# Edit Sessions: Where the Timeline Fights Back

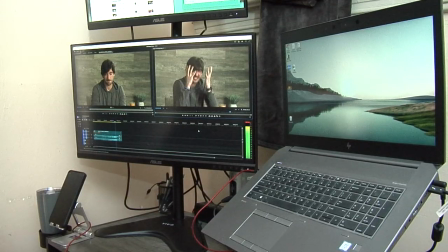[16:35] But I just get so pissed off, and then I start screaming, and drinking's the only thing that gets me through it. Ugh.
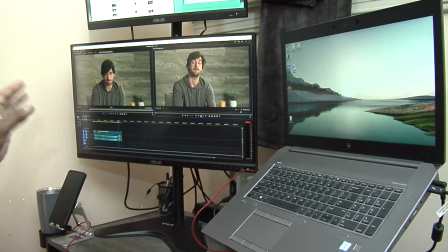[16:50] So yeah.
So what I'm going to do, I saw he did really good on this part right here with the medium shot.
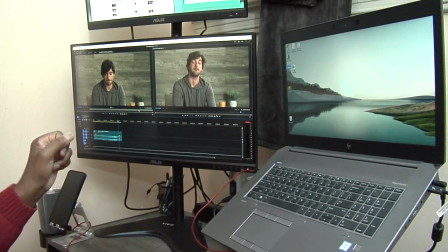[16:57]
So what I'm going to do is go back and look at his wide shot,
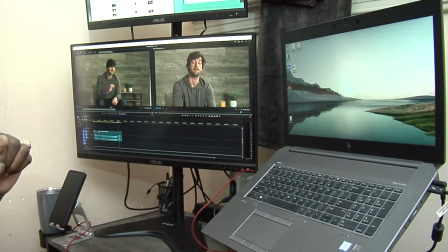[17:02]
and I usually like to close out on the wide shot if I can, if they did a good job. So let's take a look at the ending of his wide shot.
So yeah, sucks, but that's where we're at right now.
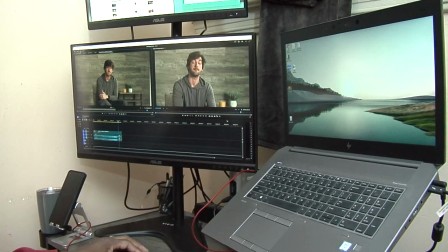Sucks, but that's where we're at right now.
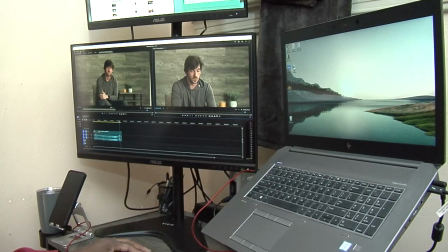[17:32]
See what I'm looking at here? I wish he had to close his mouth because I was going to go back to the wide shot. Let's see what he did here. Oh, that might work. Well, I don't know.
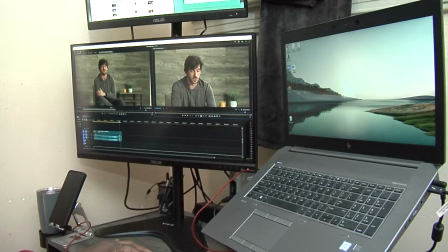[17:48]
Let's check what he does on the close-up. Good. He closed his mouth. Now I should be able to match this.
Sucks, but that's where we're at right now.
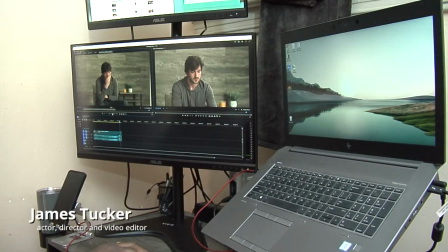No, I couldn't match it because he brought his hand up in the wide shot. So I'm just going to let it end here because he did a good job. And let's play it out.
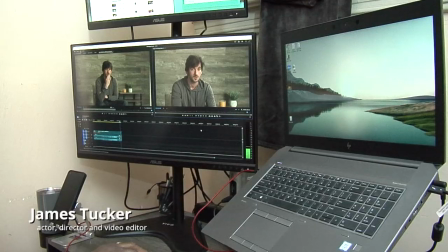Well, he looked up. I didn't like that because it looked like he was waiting for the director to tell him to cut. So what we'll do is we'll give him a little bit of That's where we're at right now. before he looks up.
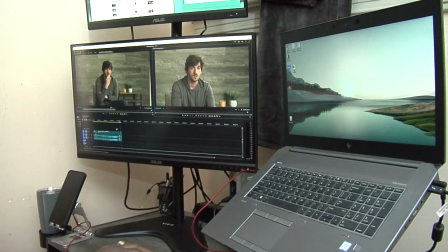[18:37]
Let him relax a little. No, see when he looks up, it looks like he's looking for help or answers. So we're not going to do that. We're just going to go.
So yeah, sucks, but that's where we're at right now.
So after that breath, we're going to cut. So we're going to cut this scene here.
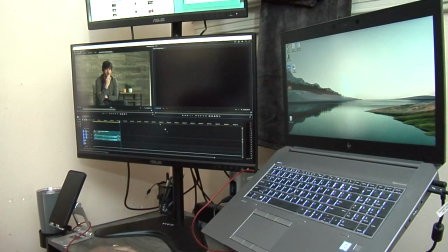[18:56]
Another thing that he does in these monologue scenes, which is good, we look for spots, like simple cut-ins to break away from the monologue, where we look at to see how they're holding their hands. Sure.
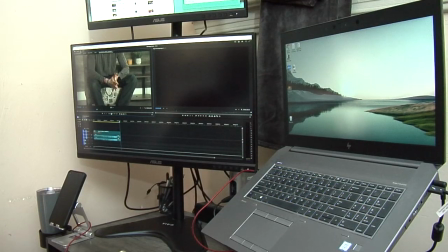[19:14]
See something like that, good. It might be nice where he's rubbing his hands together. So what I do is I go back and I look for a spot where actually he's rubbing his hands together, or his hands are out of frame and you can't tell what he's doing.
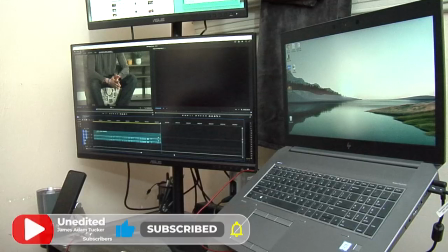[19:25]
So I'm going to increase the size of this, and I'm going to go back, just look at some of it to see where I could stick in.
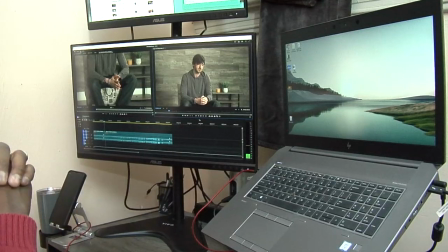[19:33]
And I usually do it at the beginning of the scene somewhere. We don't really hear from him. So that's good right there.
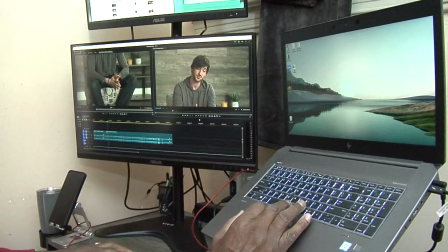[19:39]
Let it go. Oh, so let me see when he puts his hands back out of frame again. I'll explain this. Right there might be nice. He could be rubbing his hands right there. So I usually let it go for about, let's see what he does with his hands.
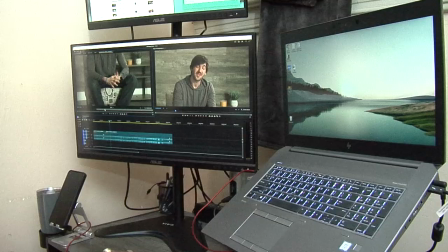[19:58]
That might be too long. Maybe when he starts to take them apart like that, that's kind of nice. That's like 3 seconds. So I'm going to grab just the video only, put that there. Then I'm going to scale it to frame size.
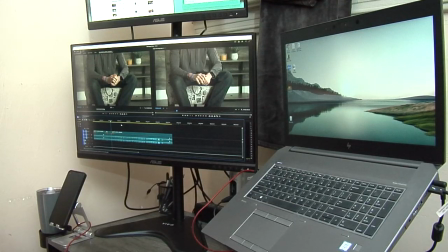[20:12]
Again, this is shot in 4K, and I usually edit these in HD because there's no need to. It looks great, and we're putting it on YouTube. That's where it's going to only live anyway. So we're putting those on YouTube. So let's take a look at this little sequence. Let's take a look at the whole sequence. I won't watch the whole clip again, but let's go.
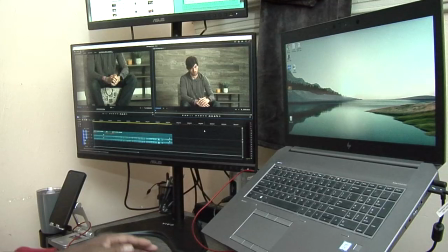[20:32]
Start from the top.
Well, my mom's sick, and she lives at home with me because we don't really have too much money.